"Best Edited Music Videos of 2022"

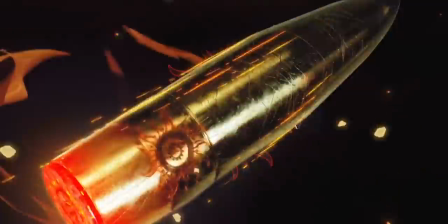17 hot has some of the most insane rotoscoping and matting transitions that i've ever seen the way that they're able to add text effects and
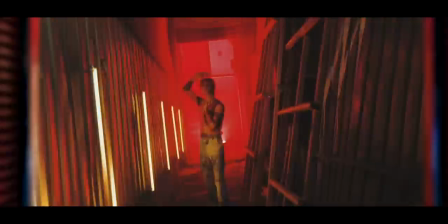even add zoom so that arms and objects go outside of the frame really bring those fast cuts to life not only that they have some of the best
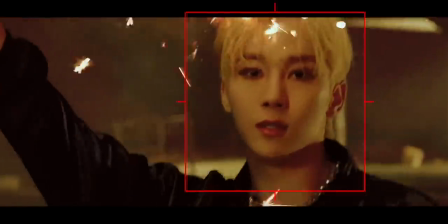match cut transitions between scenes and k-pop videos that i've ever seen they're not matching people they're matching camera movement point of interest cutting and props to create those match cuts this This is the number one best edited K-pop video of 22, in my opinion. And then next we're going to get to the number one best edited video of 2022.
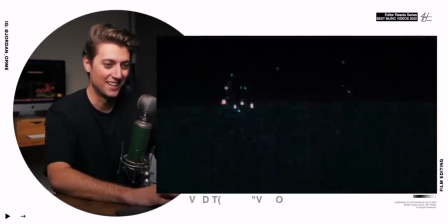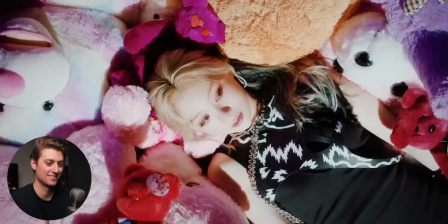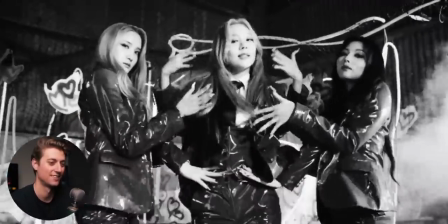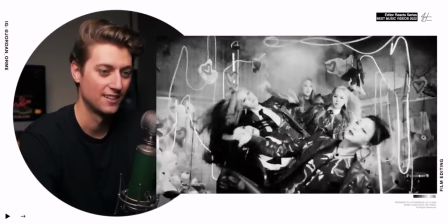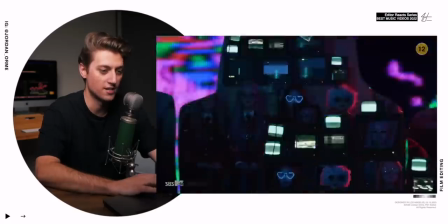Are you serious, bro? The glitch transitions. They roughly rotoscoped out characters, made them really big for a second.
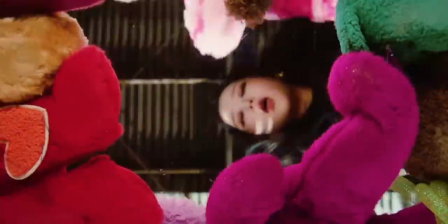But the reason that this is the number one best edited K-pop video this year is the way the transitions and the camera movement feel like actual choreography to the song. This is the number one best edited music video of 2022.
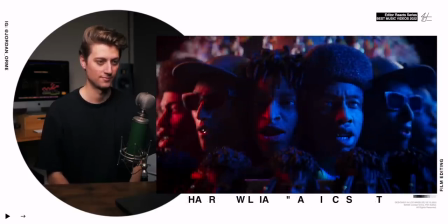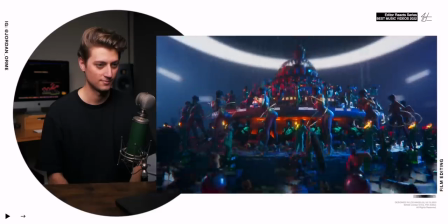Oh my god! Looks like claymation stop motion, but it's actually all VFX all animated.
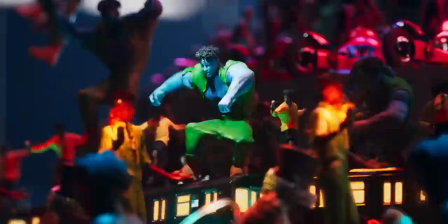The way that they scaled everything down, emulated real cameras, and actually changed the frame rate from 24 to 12 Really makes it feel like stop-motion and the reason for me that it wins best
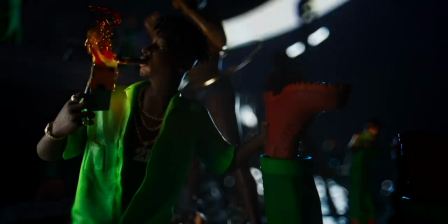editing is actually the intro Information gets slowly revealed to you in a very very interesting way They just
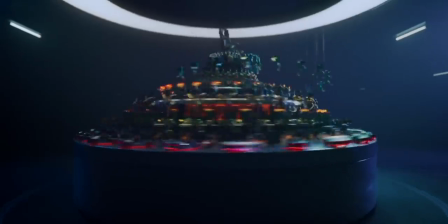set the scene and then they start spinning and this perspective is absolutely impossible because this was real stop-motion A camera
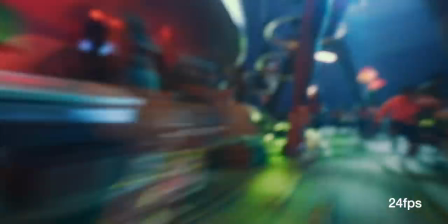couldn't fit into that tiny of a space and this part is shot at 24 frames per second a normal shutter speed That's why we have all this motion blur and then right
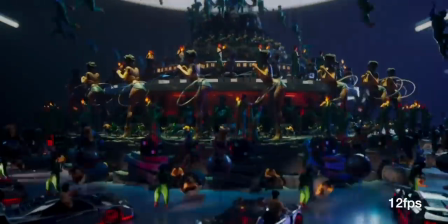when the beat comes in we switch to stop-motion oh it's so good so there you have it those are the best edited music videos of 2022 and now it's time to wrap up 2022 with a little bit of thanks so much for hanging out with me this year i'm going to be taking january off but i'll see you back in february god bless you i'll see you next month